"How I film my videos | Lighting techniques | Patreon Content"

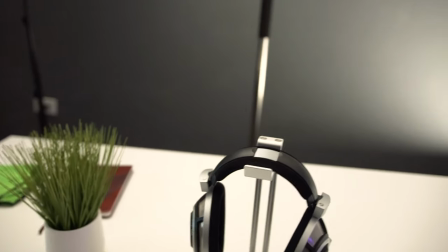249s
And that's kind of the point. That's really what you get with diffuse lighting. You get really even light.
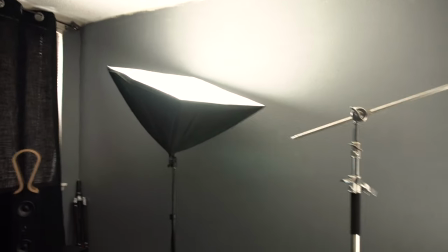254s
So what diffuse lighting is, is basically there's two major types of light.
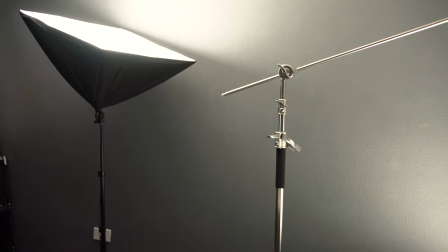259s
There are soft lights and there are hard lights. Let's see if I can bring an example actually. You know, Star Wars is the original 4, 5, and 6 were as impactful as they were not because of the story but because of the story and the visuals. They were incredibly groundbreaking at the time. So I think gear it does matter. Anybody who says that gear doesn't matter at all is lying to you. The thing is that it falls somewhere in that spectrum of of not being important at all and being the most important thing. It's somewhere in the middle where it is important but it's not everything. You can have a great story but if you don't have great visuals to back it up you're limiting what that story can tell and how that story can be displayed not to say it's a bad story or that's a bad video or a bad movie but when you have great visuals to back
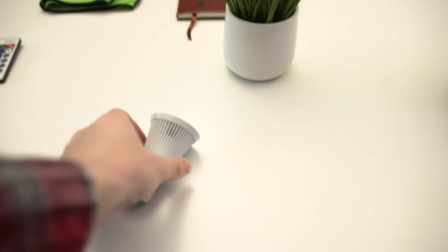308s
up a great story you have the perfect combination there okay so i was going to totally uh show you this light um because i got
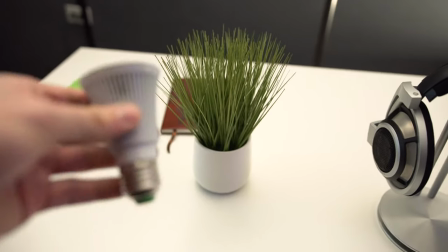316s
these little rgb lights and i dropped it and that's not good it broke so i'll show you something else so i have
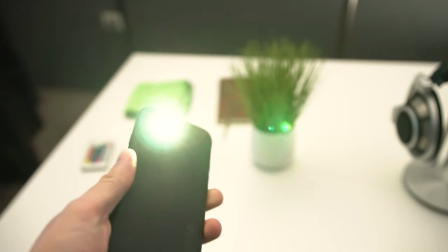326s
actually I'll show you with my phone how about that right so as you can see my phone light is on right looks looks super cool okay so
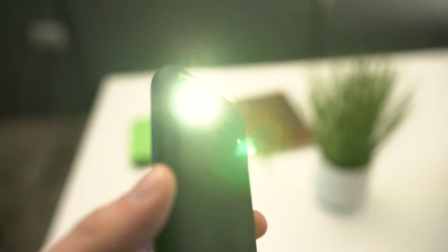334s
this is a hard light and the reason why this is a hard light is because that light source is coming from a very finite point compared
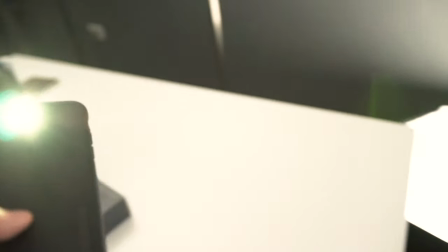340s
to this right like this compared to that a lot more finite now it's not necessarily about brightness it's more about where the
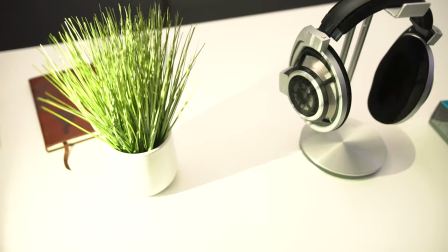348s
angles of the light are coming from so as you can see there's some pretty hard shadows coming from this little plant.
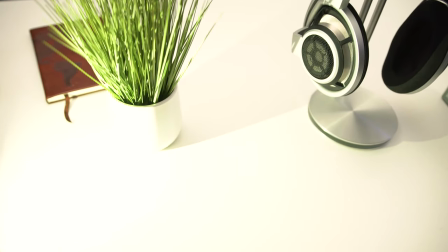357s
And that's not good. That's not necessarily what you want unless you're searching for that look.
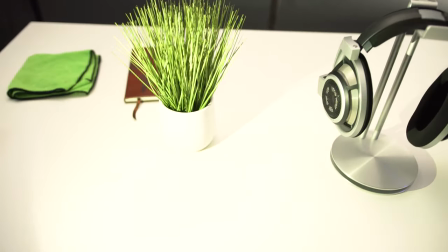363s
This is more of a dramatic look, kind of like a spotlight. And this is called hard light.
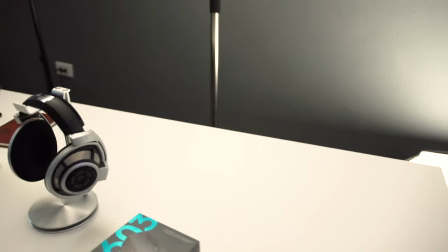368s
Now, generally speaking, now there are no static rules in film. There's creativity involved in everything.
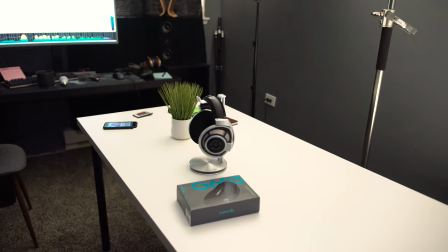377s
But generally speaking, you're going to want soft light for almost every situation.
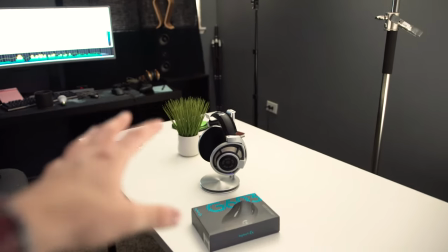381s
It looks better unless, of course, you're specifically going for the hard light. So you really want to diffuse your light.
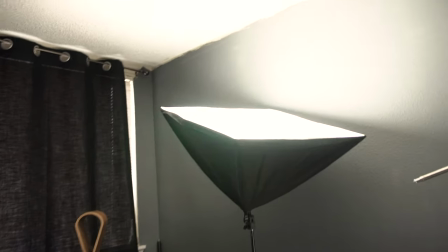386s
Now you can get a medium-sized softbox like this. I think it's probably about, I don't know, probably about 24 inches by 24 inches.
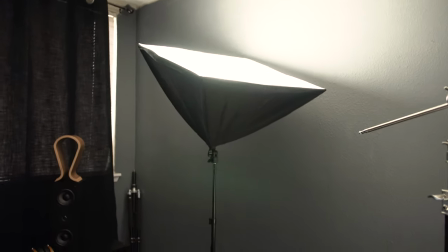395s
It's a nice square, creates a beautiful light for photos and even for video.
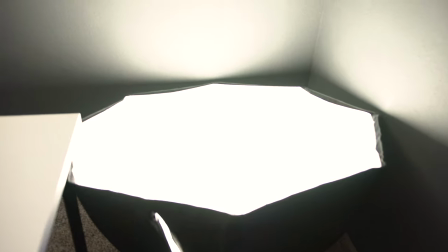401s
And it's better than hard light by a long shot. Then you have an octobox like this, which is 48 by 48, and that's even bigger,
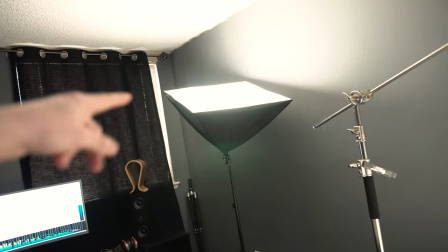410s
and that's going to create a much softer light than that will, although that is pretty soft, and it sounds like UPS is here.
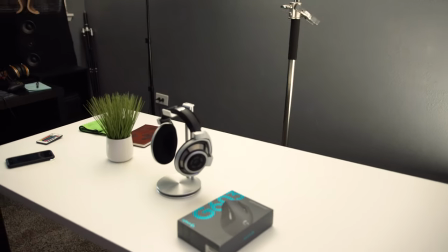416s
And then you've got the ceiling, which is the greatest softbox of all because it bounces light off this entire surface,
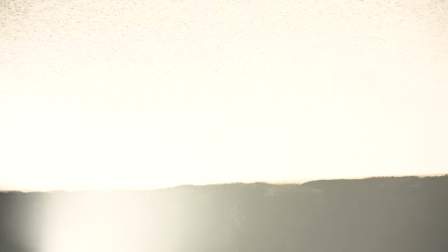424s
and the addition of the angles of like the popcorn ceiling kind of makes it
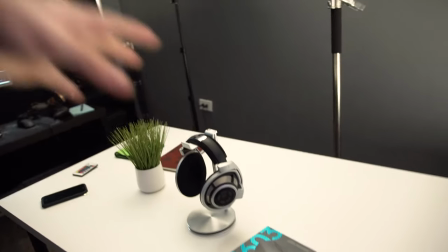429s
even more diffused and makes light come from every direction to light things evenly.
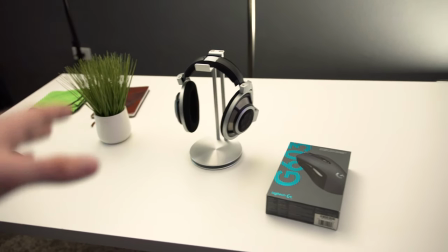434s
Now, I'm not trying to turn this into like a lighting session or anything like that, but it is one of the few tricks that I use to get the results that I get.
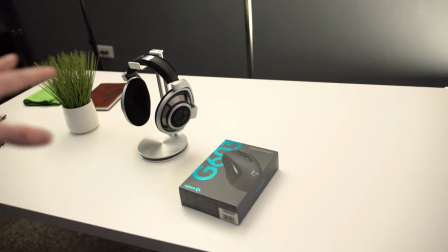441s
And yeah, so we're going to go ahead and move on to props now. Now I have another example of why visuals are important. Throughout cinema history, there have been a number of very vicious bear attack scenes right like lots of of animal attacks lots of bear attacks lots of run-ins with a bear and even as a film guy like I'm a huge film buff I can only think of one bear scene that is particularly standing out in my mind and it's specifically because the story was wrapped around the bear scene and the bear scene was visually stimulating and that scene was from The Revenant If you haven't seen that, it's pretty incredible.
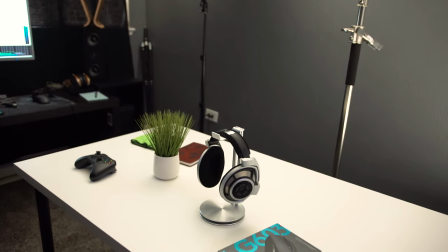479s
Okay, so I'm going to make a pretty basic scene in terms of what you would end up seeing from my channel, right?
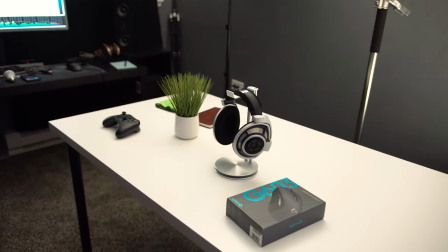487s
I'm going to kind of build it for you.